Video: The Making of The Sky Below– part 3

Hello. I am so tired. Less than 1% of my subscribers have been watching these videos, so I'm going to keep making them. Yes, for the first time, I will actually make part 3 of a trilogy. Not for the last time either, I promise. As usual, this is part of the series about my process working on my short film, The Sky Below. Please watch the previous two parts if you haven't already.
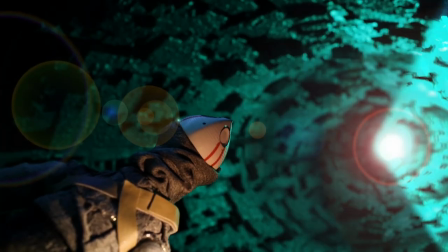It will not make much sense if you don't. Okay, so that shot of him looking up at the tower, that was pretty much the last thing I shot before I redressed my set for the final scene on the surface.
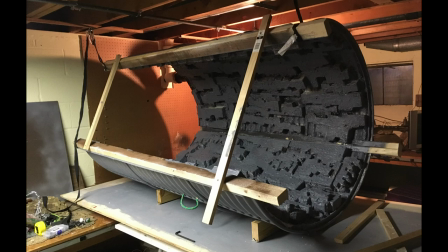For that shot, and a couple others like it, I had to get my dad to help me suspend both tower halves sideways on the table.
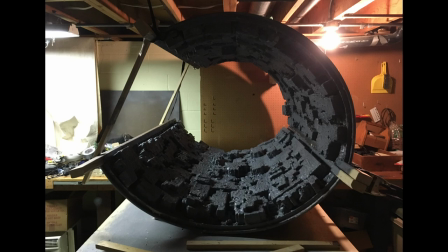It's not a fully closed circle, right? It's like that.
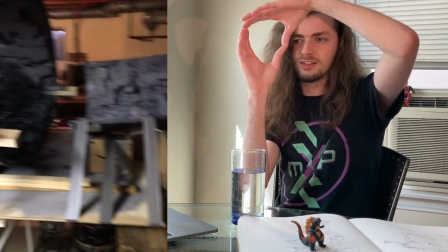So that meant we had to basically tie it to the ceiling with cables and eyehooks.
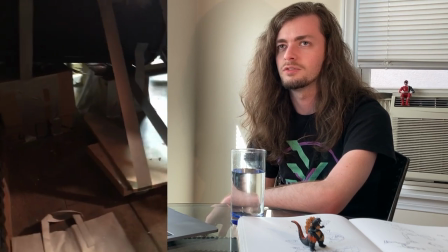I was like 90% certain it was going to collapse and cut my arms off, but that would be a small price to pay for a cinematic establishing shot. I realized in hindsight that I really should have taken more time to add detail to the halves of the tower.
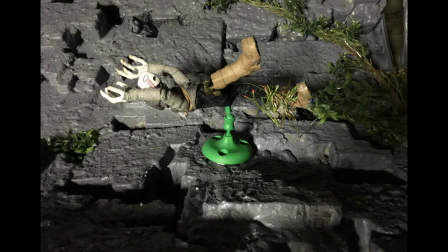I kept running into areas where Aenly just didn't have enough handholds, so I just kept animating him climbing up the same section of wall over and over again.
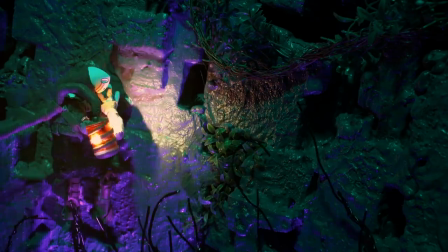Okay, so this scene where he jumps for the vine is one of my favorites. In the storyboard, it was a lot less interesting.
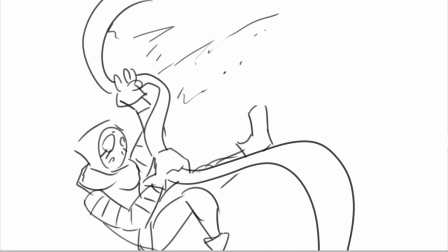There was only a handful of shots to convey what really should have been more intense. He just sort of grabbed onto it and fell, but instead I leaned into the fact that he was running out of handholds and I made him jump for it.
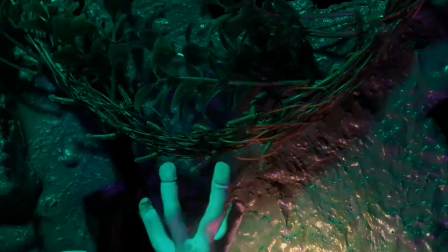Instead of just like an accident, now it's almost a leap of faith. So the vine rips free from the wall and he begins to fall, but then it wraps around his leg and very symbolically stops him. This is his point of no return. The green saved him from falling, but in the process he lost the lantern and the last of the orange was consumed by the Solon.
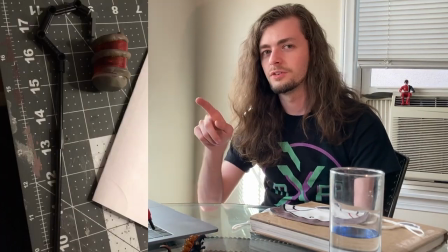By the way, his lantern was built using a core of a Bionicle Technic pieces, and there's a little Lego Mixels joint on top. I've destroyed those pieces, they can never be used again now, so the comfort associated with the underground is gone now, and without his light he can never go back into the dark.
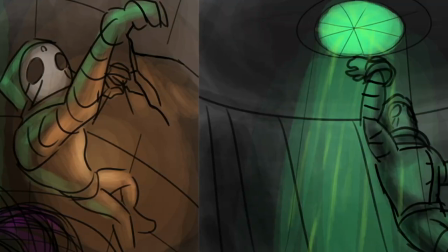The only way out is up. And with that, we've advanced to one of the final stages of the color script. All this left is green and purple.
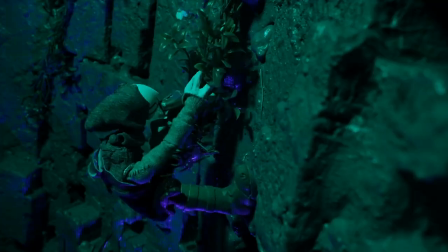Oh, and just a quick note, I shoved a thick strand of aluminum wire into the middle of the vines in order to make it poseable. The vines and plants, by the way, are just like fake plastic stuff from a craft store. So then he reaches the highest section of the tower.
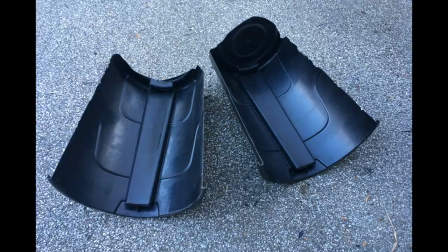It's narrower at the top, so I made it out of a trash can that I cut in half. I kept both halves so they'd fit together like puzzle pieces. For this wide shot of him beating the glass portal, I wasn't able to reach inside the trash can to animate him.
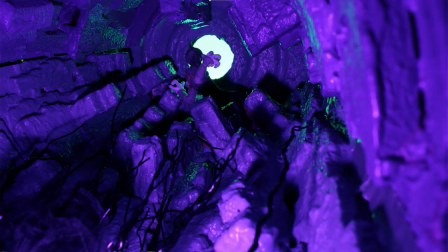So before I started, I also took a single frame of the fully closed cylinder.
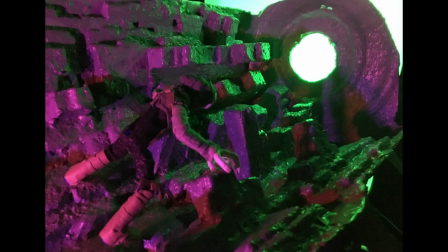So when I animated him, I made sure to keep him within the borders of the lower half, so then I could just like cut out the upper half and digitally stick it on top.
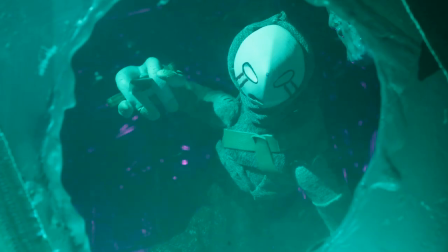For these close-ups through the glass, I also had to digitally layer the surface on top.
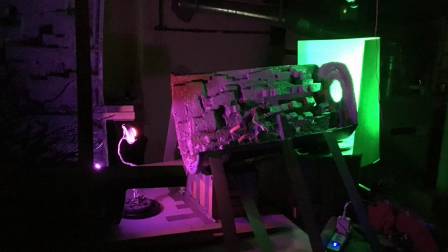The surface set piece was too heavy to attach to this setup, like I was literally just using cardboard boxes and duct tape to keep the trash can in place. Oh my gosh, it's getting hot in here. Don't like being sweaty.
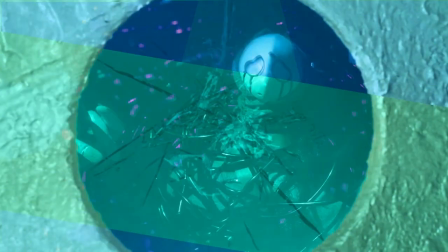So in this scene, when the Solum grabs him, The tendrils wrapping around him aren't actually connected to the main mass of the Solon. I knew it would be a lot harder to animate him with those connected to the thing,
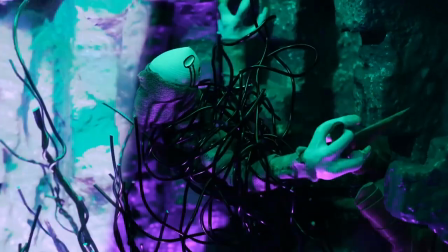so I just trimmed a bunch of spare pieces and wrapped them around his limbs and extended them back so it looked like they were attached.
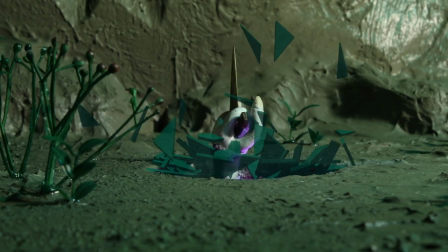The glass smash effect was kind of difficult. I have very little experience with 3D animation or simulations or anything like that, and After Effects isn't great at 3D at the best of times, so this effect took a lot of trial and error. Um, I'm still not perfectly happy with it, but it looks fine. Quick little interjection from future editing Charlie here. Initially, when he smashed the glass, the shards would just fall back down into the shaft with him. But a little ways into the editing process, I decided it would probably be cooler if they sort of floated up into the sky, because that would sort of foreshadow what's about to happen.
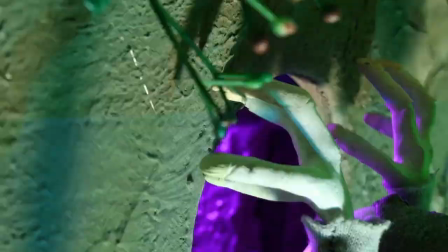It would be a little more consistent with the physics I established. So that is why that is like that. That is all. In the storyboard, the scene of him climbing through the portal was just one shot, and it was going to be a cross-section kind of thing. but that turned out to be physically impossible.
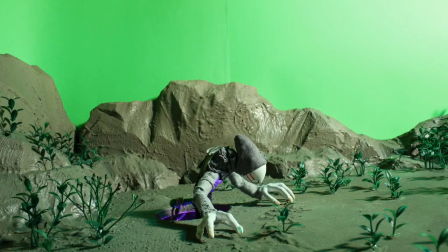So I broke it up into a few smaller shots that focus on just one thing at a time. Every shot of that took a few reshoots, but in the end I got it looking right.
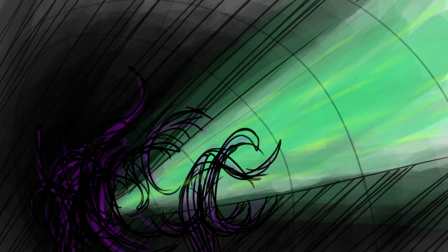At this point, the color script is in its penultimate stage.